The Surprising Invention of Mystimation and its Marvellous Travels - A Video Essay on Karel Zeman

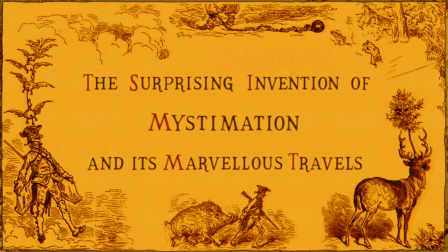The surprising invention of Mystimation and its marvellous travels. Chapter 1, whereupon I introduce Zeman.
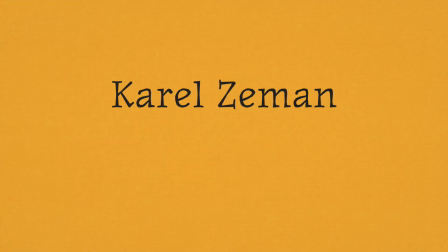Have you heard of the Czech filmmaker Karel Zeman? Have you heard of the filmmaking technique he pioneered, Mystimation?
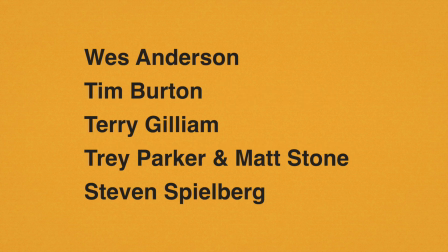No? You may have heard of these directors though, and you may recognise some of these films.
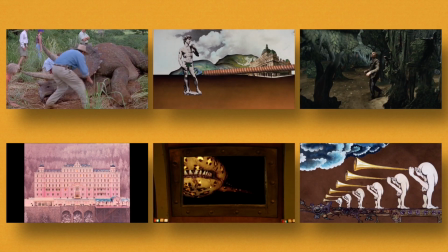In this video I will tell you what Mystimation is, who created it, and who is still making it.
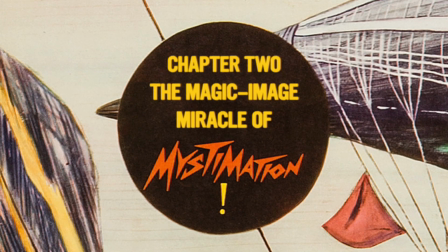Chapter 2, the magic image miracle of Mystimation.
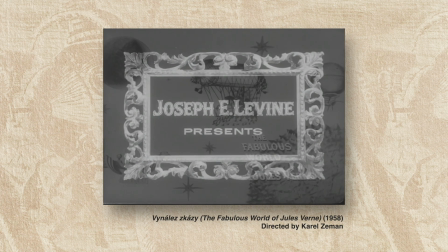In 1961, Josephine Levine brought Karel Zeman's 1958 film Vanilla Zkazi to the United States,
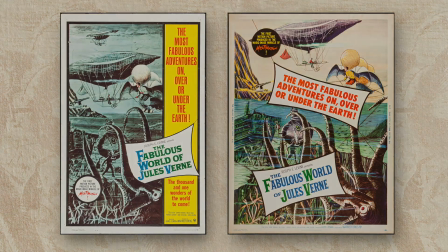renaming it The Fabulous World of Jules Verne. The posters for the film declared it the first motion picture produced in the magic image miracle of Mystimation.
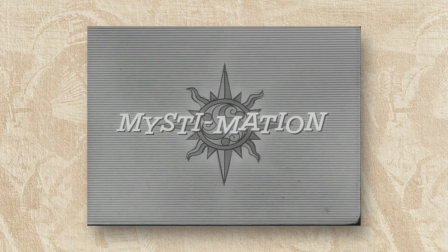While it might have been coined as a marketing gimmick, Mystimation is an apt descriptor of a style that has endured and been appropriated by many acclaimed filmmakers today.
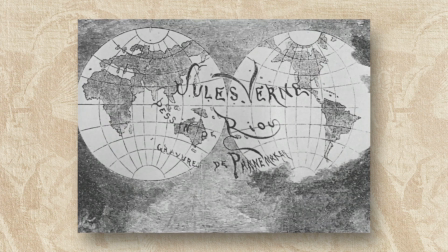But what is Mystimation? Mystimation is a style of making animated films.
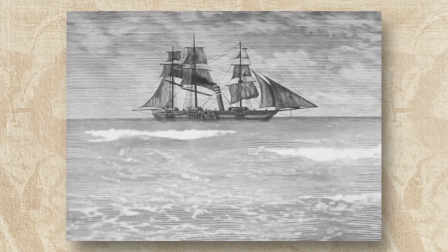The most striking visual component in The Fabulous World of Jules Verne is how it evokes Victorian line engraving illustrations.
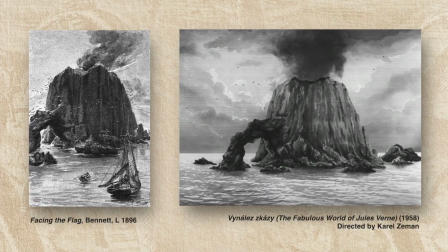Zeman adapts a number of copperplate illustrations from the original editions of Jules Verne's 19th century Extraordinary Voyage series.
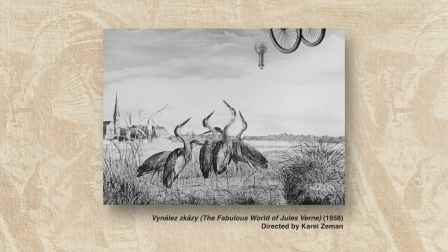To achieve this look, Zeman employs hand-drawn animation, stop-motion and cutout animation, as well as extensive matte paintings and miniatures.
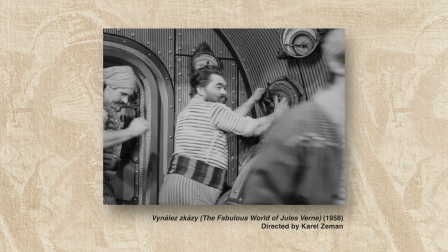Even the actors are illustrated in copperplate. One sailor has white patches in the lines, places where the ink didn't print.
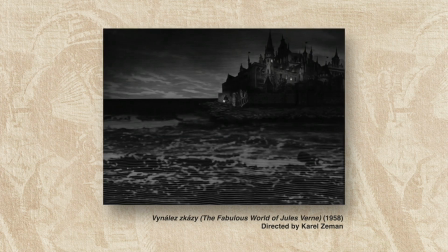Live-action footage of the sea and animals were filtered to add engraving lines.
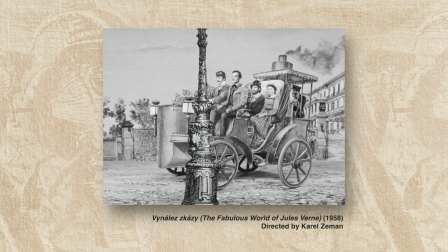While one may look at The Fabulous World of Jules Verne and rightly see how unique it is visually, the techniques and attention to detail Zeman uses in it are employed throughout his body of work,
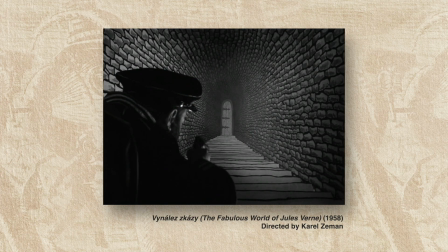and always used to adapt other visual styles.
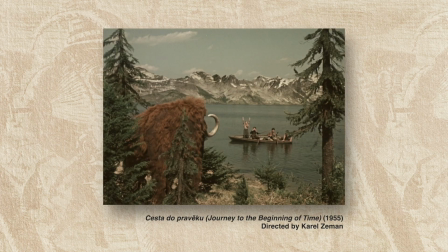In Journey to the Beginning of Time, Zeman includes every effect and technique from Jules Verne, this time adapting Zdeněk Burian's paintings of prehistoric animals.
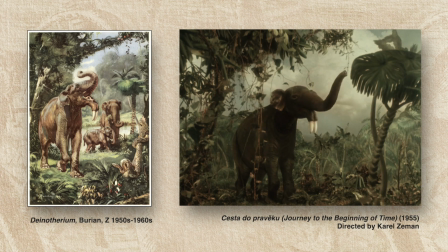Woolly mammoths to dinosaurs are animated using the same combination of animation styles and trick photography as Zeman used in The Fabulous World of Jules Verne.
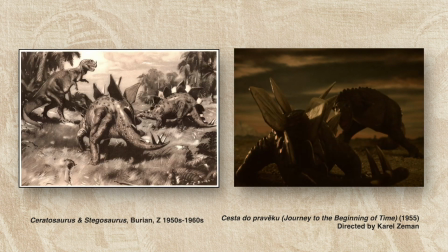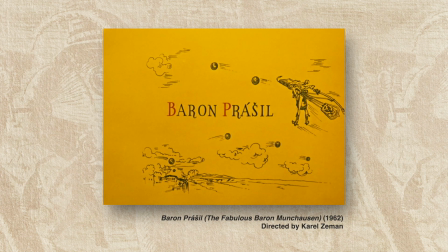Zeman's follow-up film, The Fabulous Baron Munchausen, uses the same techniques, this time adapting Gustave Doré's 1862 Munchausen engravings.
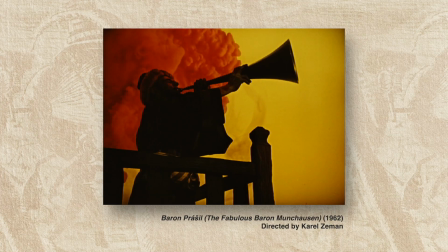Zeman adds to his techniques, using coloured ink to create dynamic and fantastic backgrounds.
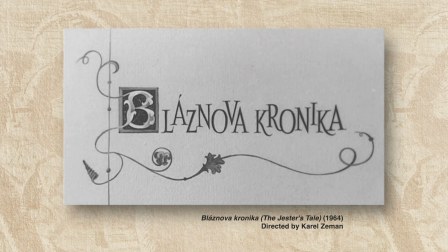His next film, A Jester's Tale, imitates Matthäus Merian's engravings found in the 17th century Topographia Germanae series.
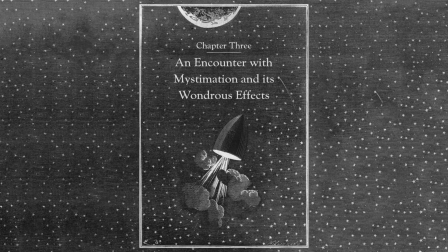Chapter 3, an encounter with Mystimation and its wondrous effects.
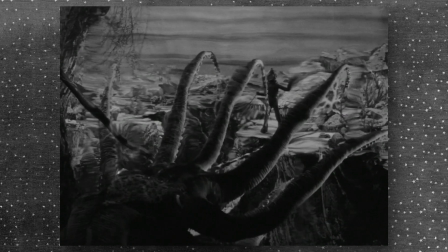While Levine's posters declared The Fabulous World of Jules Verne the first Mystimation motion picture, it wasn't the first, nor was it the last.
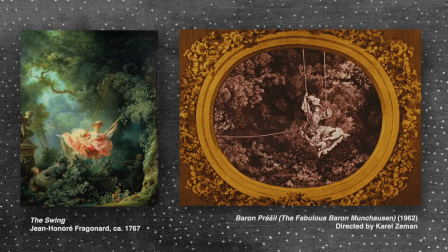Rather than defining Mystimation as solely a recreation of Victorian copperplate engravings in animation,
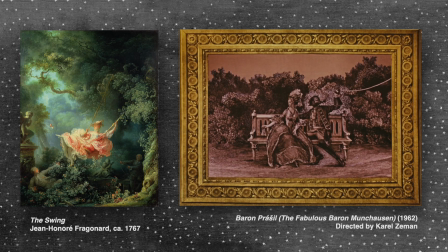Zeman's style emulates and adapts artworks into film, using whichever technique at his disposal.
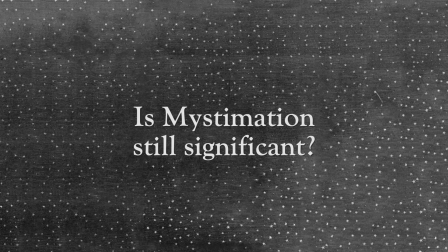Now you might be wondering, is Mystimation still significant?
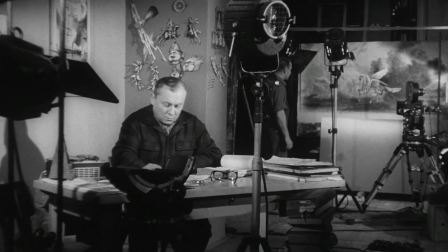While renowned in his native Czech Republic, Zeman has not had similar, enduring recognition internationally.
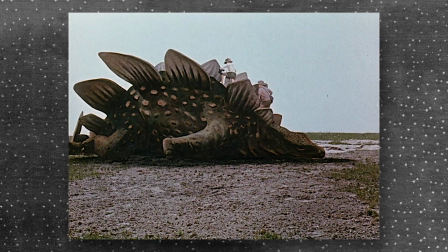This can surely be attributed to the fact that all of his films were produced in the Eastern Bloc during the Cold War.
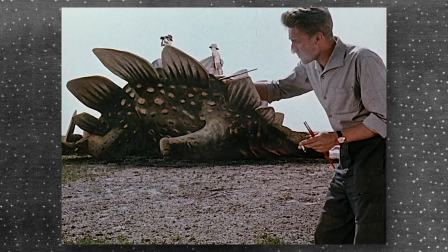Nevertheless, we can trace his influence through the evolution of Zeman-like techniques and processes.
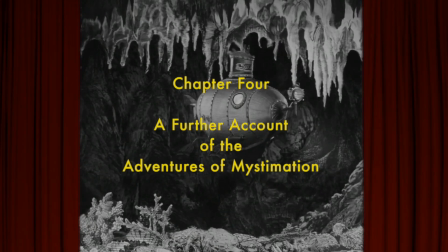Chapter 4, a further account of the adventures of Mystimation.
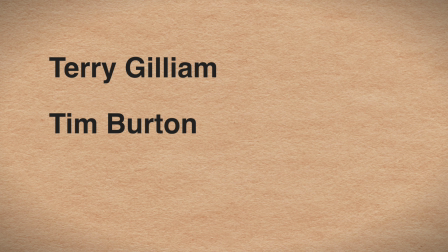Many filmmakers such as Terry Gilliam, Tim Burton and Czech animator Jan Svankmajer have acknowledged the debt they owe to Zeman.
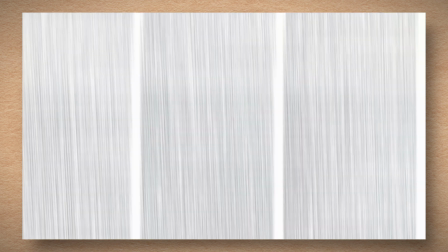Trey Parker and Matt Stone, creators of South Park, have cited their influence, stating, "Stylistically it's obvious that we're most influenced by Terry Gilliam."
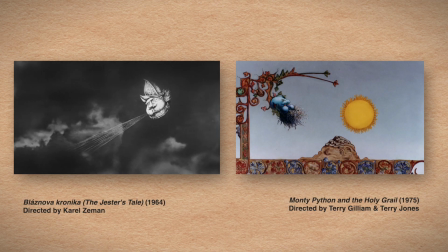Gilliam has, in turn, cited Karel Zeman as a major influence through multiple works of his.
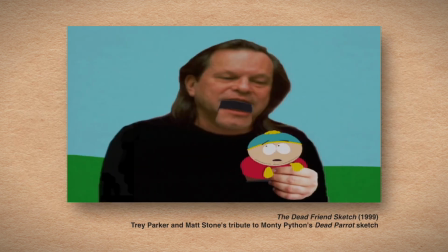There is a clear line of influence directly from the work of Karel Zeman to Trey Parker and Matt Stone, refracted through Terry Gilliam's Monty Python animations.
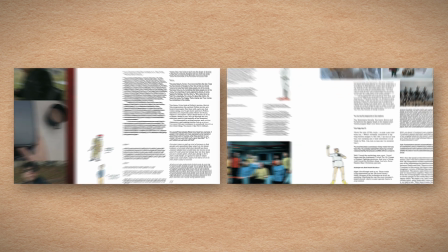Wes Anderson has discussed being a fan of Terry Gilliam and the Key Brothers being noted fans of Jan Svankmajer,
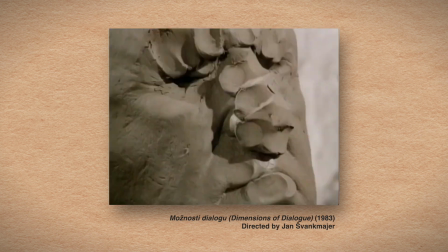who is a member of the generation of Czech filmmakers after Zeman. Svankmajer adopted elements of his methodology from Zeman's work.
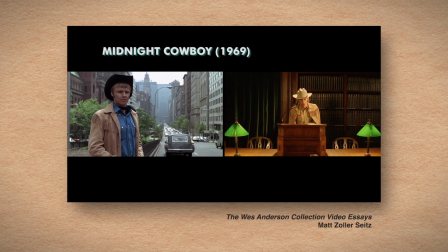In the Wes Anderson collection, Matt Zolicites notes the visual quotes Anderson uses to reference scenes from films he's a fan of.
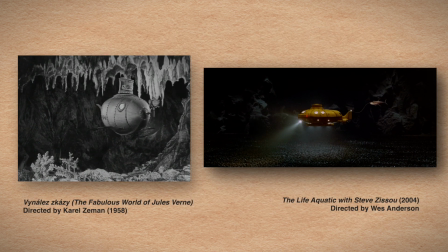It may be suggested that scenes from The Life Aquatic with Steve Zissou include visual quotes of scenes from The Fabulous World of Jules Verne.